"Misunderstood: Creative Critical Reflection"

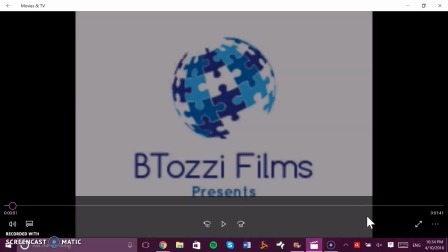(0:00)
Hello, my name is Bruna Tazi, and today I will be doing a critical reflection on my 2-minute film opening for my film Misunderstood. And throughout this reflection process, I will be discussing the genre conventions of this film, how it represents different social groups,
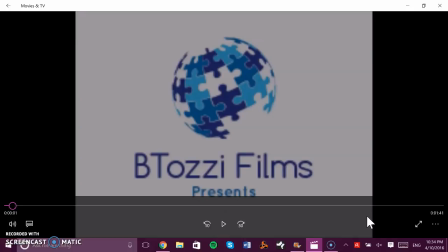(0:17)
how it engages with my target audience, how I integrated technologies, as well as my distribution practices.
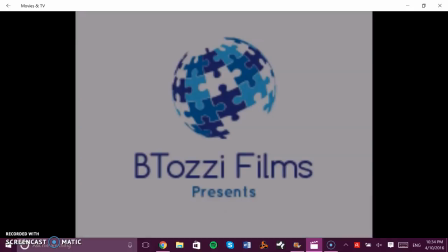(0:25)
I would like to start off by discussing my company's logo, which is Btazi Films, named after my blog's URL, btazifilms.blogspot.com. And the reason why I decided to use this specific
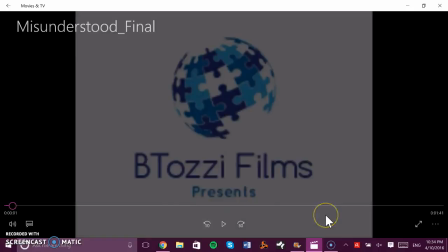(0:41)
design for my company's logo is because my main character in my film
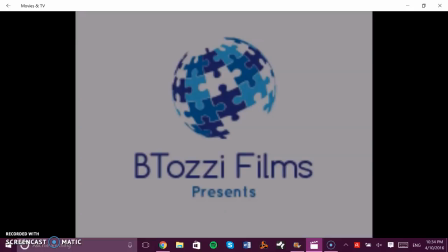(0:47)
has Asperger's syndrome, which is a condition on the autism spectrum, and the symbol for autism is a blue puzzle piece. So I decided to do a company logo of a world filled with blue puzzle pieces because I wanted to bring I don't want my
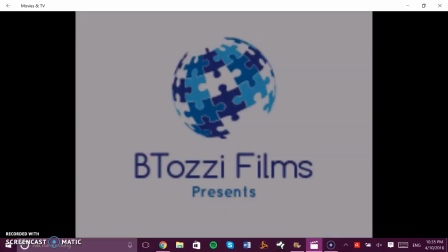(1:06)
film to only showcase a romantic drama of a young girl with Asperger's learning what it's like to fall in love and learning what it's like to feel these feelings, but I also want this film to bring awareness to kids and adults and people with Asperger's as well as people with autism.
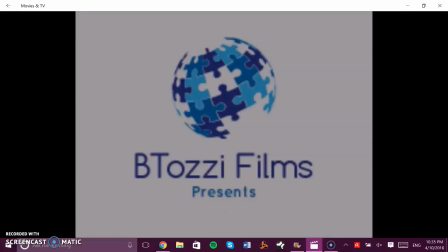(1:25)
I want there to be more of a recognition to this.
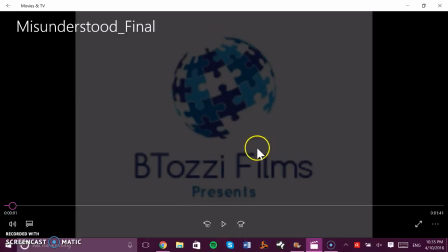(1:30)
So that's why I decided to use this specific design for my company logo.
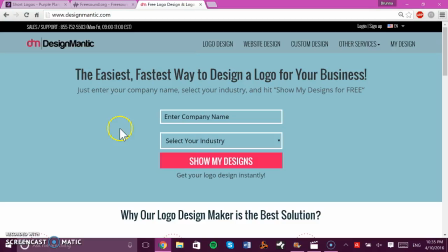(1:36)
For the website I used to create this logo is a website called Designmantic, which is a free logo creating website. All you have to do is create your company's name and then select the type of industry that you're using.
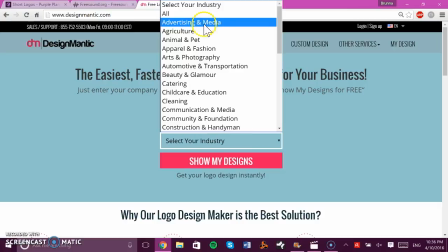(1:50)
For instance, I used advertising and media, and then you click show your designs.
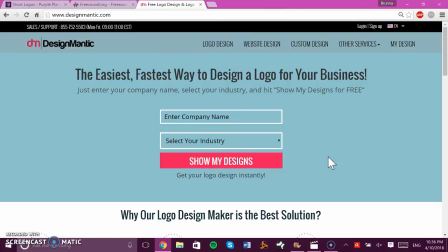(1:54)
After that, all you do is you look for the design that you want, and if you have a specific design in mind, all you have to do is type it up in the search bar, and then it'll give you, like for instance, I typed in puzzle piece, and then it gave me multiple different options of designs with puzzle pieces in them.
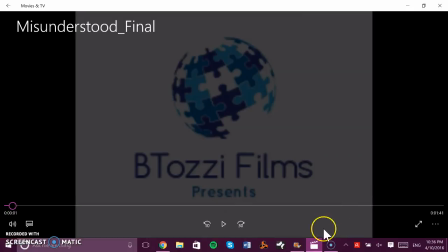(2:15)
So now I will show you my film and then comment on it, I guess, throughout the process.
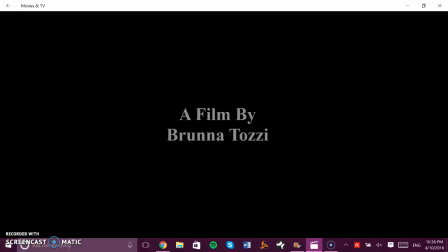(2:23)
My film starts off with the company's logo, and then it starts off with credits showcasing who the film is by.
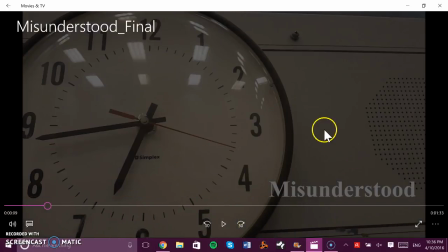(2:29)
And then I start off with a close-up shot of a clock ticking, as well as the film's title on the bottom right-hand corner of the screen,
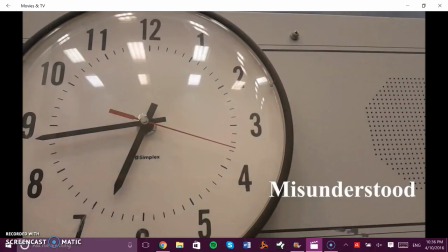(2:41)
and the clock is on the left third of the screen. The reason as to why I decided to use a clock as my film's opening is because throughout the entire film you can hear a clock ticking, because my main character is in a place where she does not want to be,
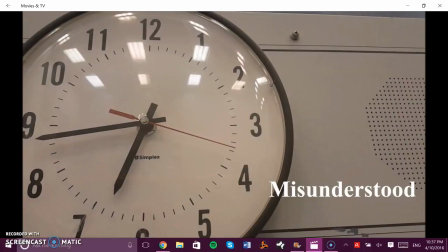(2:58)
and you can tell that she doesn't want to be there through the different shots and angles that I will showcase later on. You can tell that she doesn't want to be there, and the ticking of the clock shows her anxiety and shows how she just wants to get out of there as soon as possible,
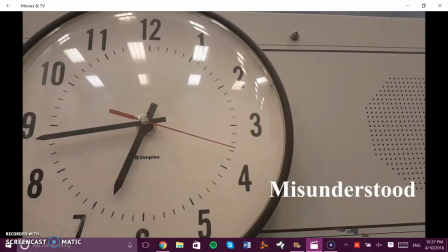(3:15)
and the ticking of the clock and the sound also showcases this. And I will get to sound later on in this
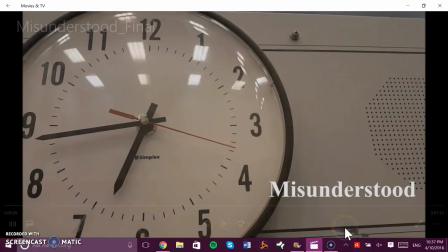(3:25)
presentation, because that was a very big portion of my project actually.
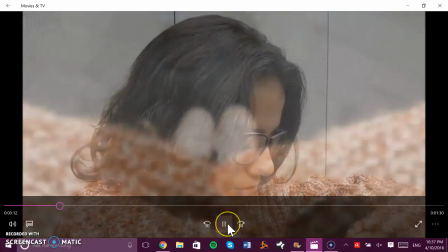(3:31)
So I start off with a close-up of a clock, and then I switch to it's not pausing,
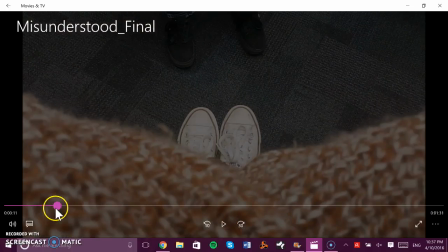(3:37)
a point of view shot of my main character looking down at her feet.
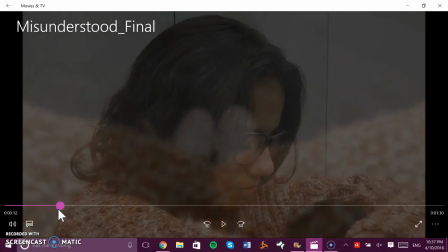(3:41)
And then this shot transitions into a close-up shot of my character looking down at her feet.
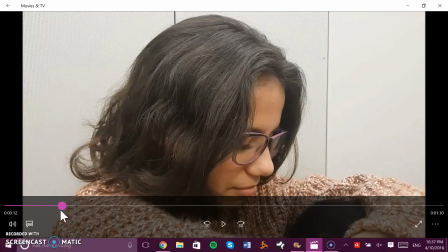(3:47)
So the point of view shot transitioning to the close-up shot showcases that there is a difference
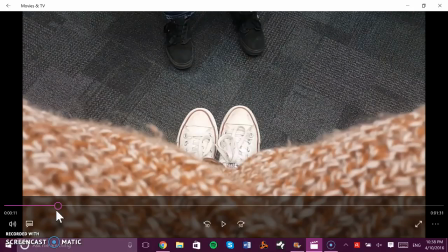(3:54)
in the entire scene between what is actually going on and from what she thinks is going on.